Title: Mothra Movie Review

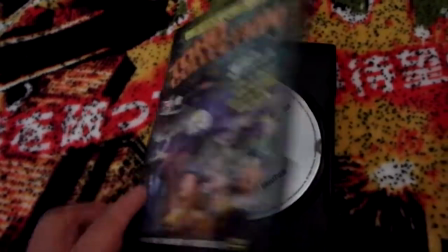Hello, Case for Interwebkaiju here, and this is Mothra.
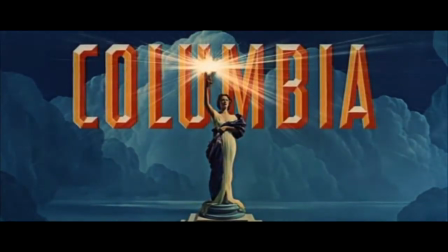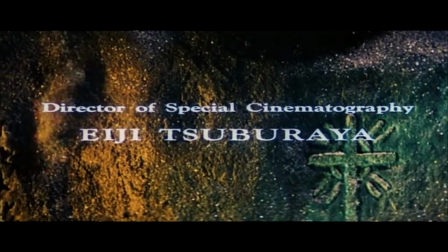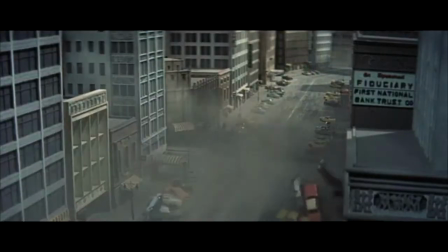If somehow you haven't heard, Mothra is a giant moth, and the 1961 film of the same name is her debut.
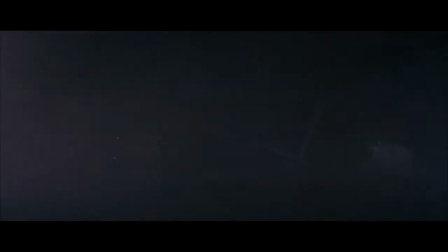A crew is shipwrecked and then rescued from a previously thought abandoned island. Those crew members mentioned even though they were in a highly radioactive area,
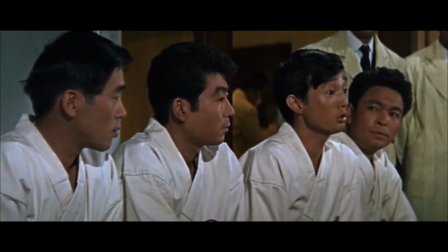the reason why they say they survived without being affected was probably due to the juice that the natives made them drink.
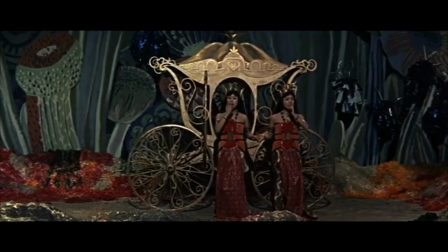Eventually, there is an expedition to study the natives, and then the Shobijin are found and then later stolen from the island and put in a show.
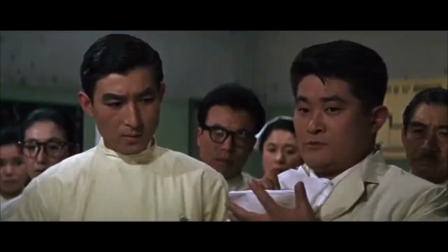Mothra then comes to save them. The acting is well done, lots of familiar veteran faces here,
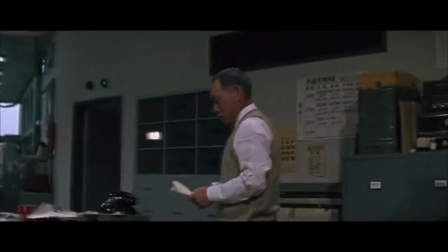and the characters are actually written as characters instead of just cardboard cutouts, and they're fairly memorable.
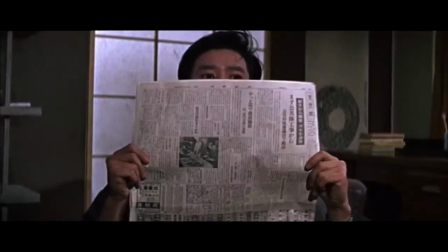I complain about unsteady camera work a lot, especially when it's added digitally.
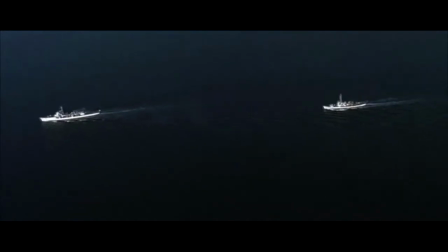There's some actual unsteady footage here, but it's a POV shot, which is fine to be a little shaky, and here it's because they're in a helicopter, so it fits. There's also a lot of good steady shots going into and out of forests, as well as some cool sets.
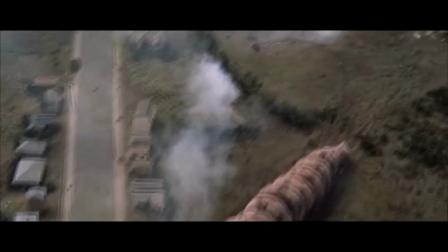The kaiju effects are fine, the larva movement is the same iconic one we still see Mothra larvae do today,
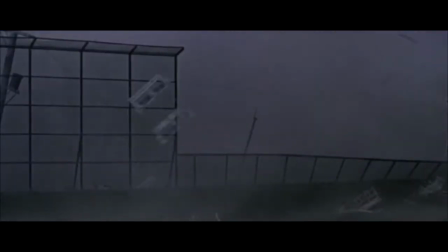and the adult form's wings flap fluidly unlike many other flying monsters of the 60s and even afterwards.
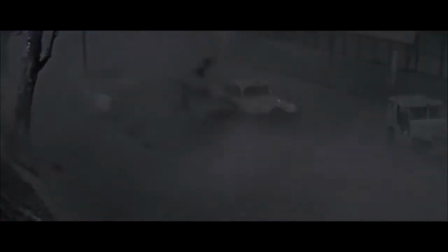The wind she makes is shown constantly and I love it. Cars are always flying every which way.
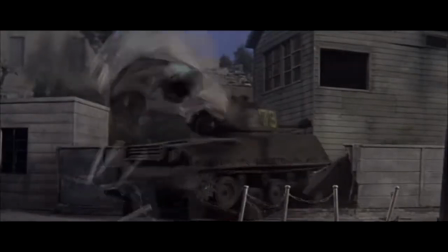Most movies just do this when a flying monster first shows up and then stops, so it's refreshing to see it so often,
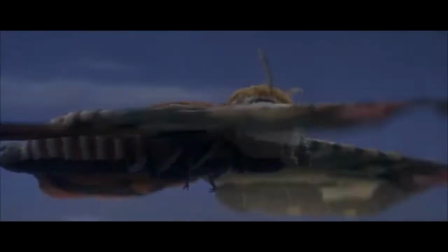but also just really reiterates how much damage Mothra is doing, even just by moving.
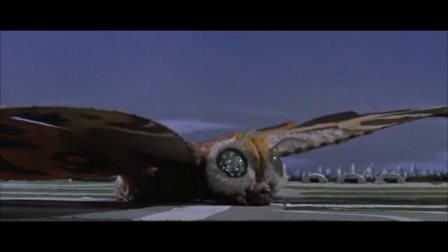There's some wires showing, but nothing major. As far as human villains in kaiju movies go, Nelson is one of my favorites.
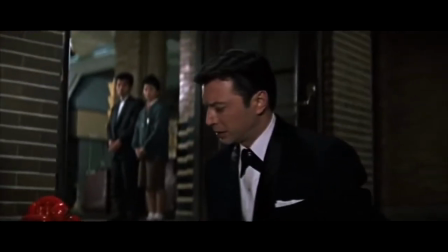This is also the case for the human antagonist in Mothra's next movie, Mothra vs. Godzilla 64, as well.
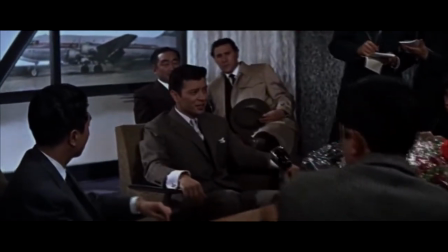Nelson isn't a terribly deep character or anything, but he's memorable and is portrayed well.
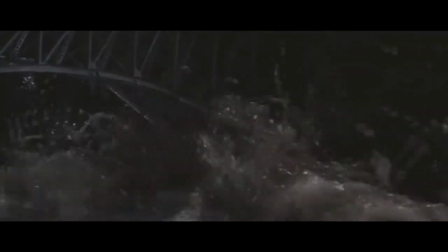Lots of kaiju movies have child, or in this case baby might die scenes, but I think the one in this movie is the best.
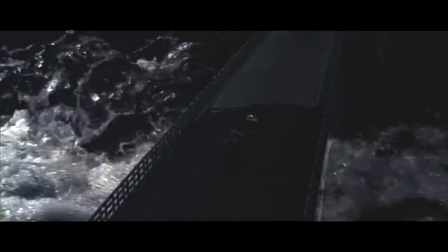Somehow made me care about unestablished person. I love how just common folk and foreign police take care of Nelson.
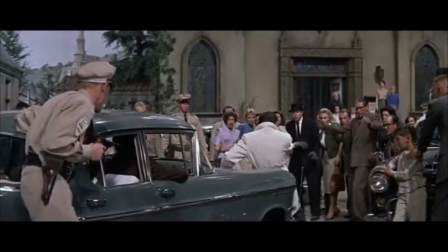Everyone comes together and believes that regardless of whether or not Mothra will stop wrecking everything if the fairies are returned, Nelson should be stopped.
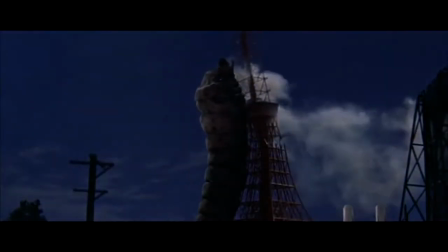There's a lot of cool scenes, some iconic, and obviously the Mothra song is something that has stood the test of time.
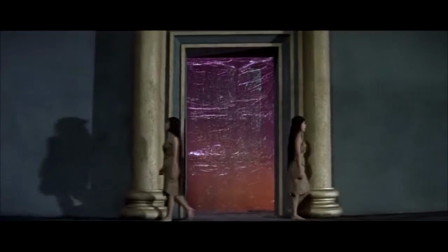There's another Mothra song that this movie ends on the fairy singing, and it's also very good, though not replicated as much.
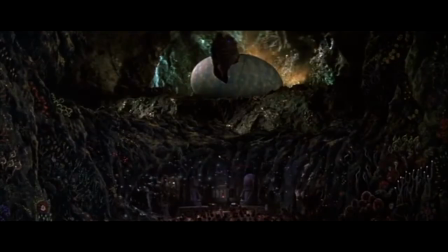Some of the effects are great, like the hatching scene I showed earlier. You may have not even noticed the natives at the bottom, but they're there and they look good.
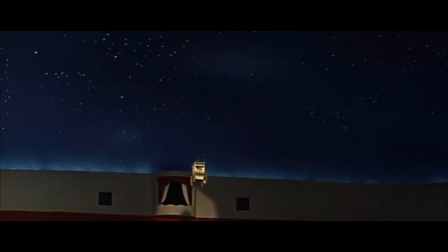I also really like this shot, where not only does it look cool, but it shows the Mothra larva following the fairies, which is exactly what she's doing.
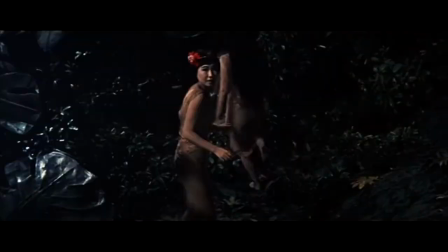Just not so physically close. Yet. But there are plenty of blue screen effects that look bad.
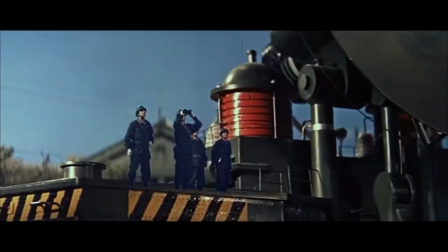As do the Shobijin dolls. And I do mean a lot of questionable blue screen effects.
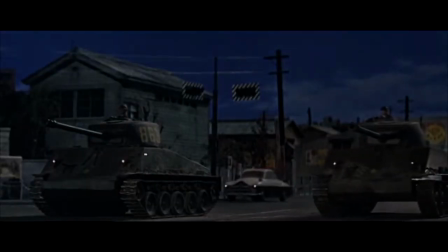Unbelievable dolls are less of a constant problem,
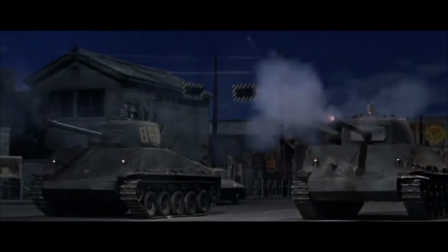but the ones coming out of tanks do kind of pull me out of the scene. Some other vehicles look unrealistic.
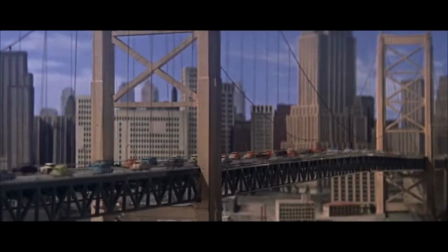Unfortunately for this scene, it's every car.
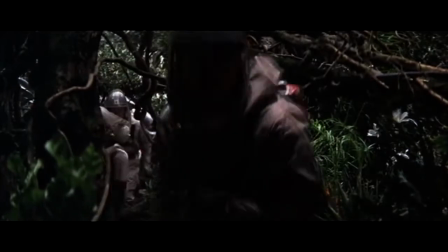At times, there's like a synth version of Mothra's song playing in the background, and it's quite annoying actually. It just doesn't sound pleasant, and it's not brief.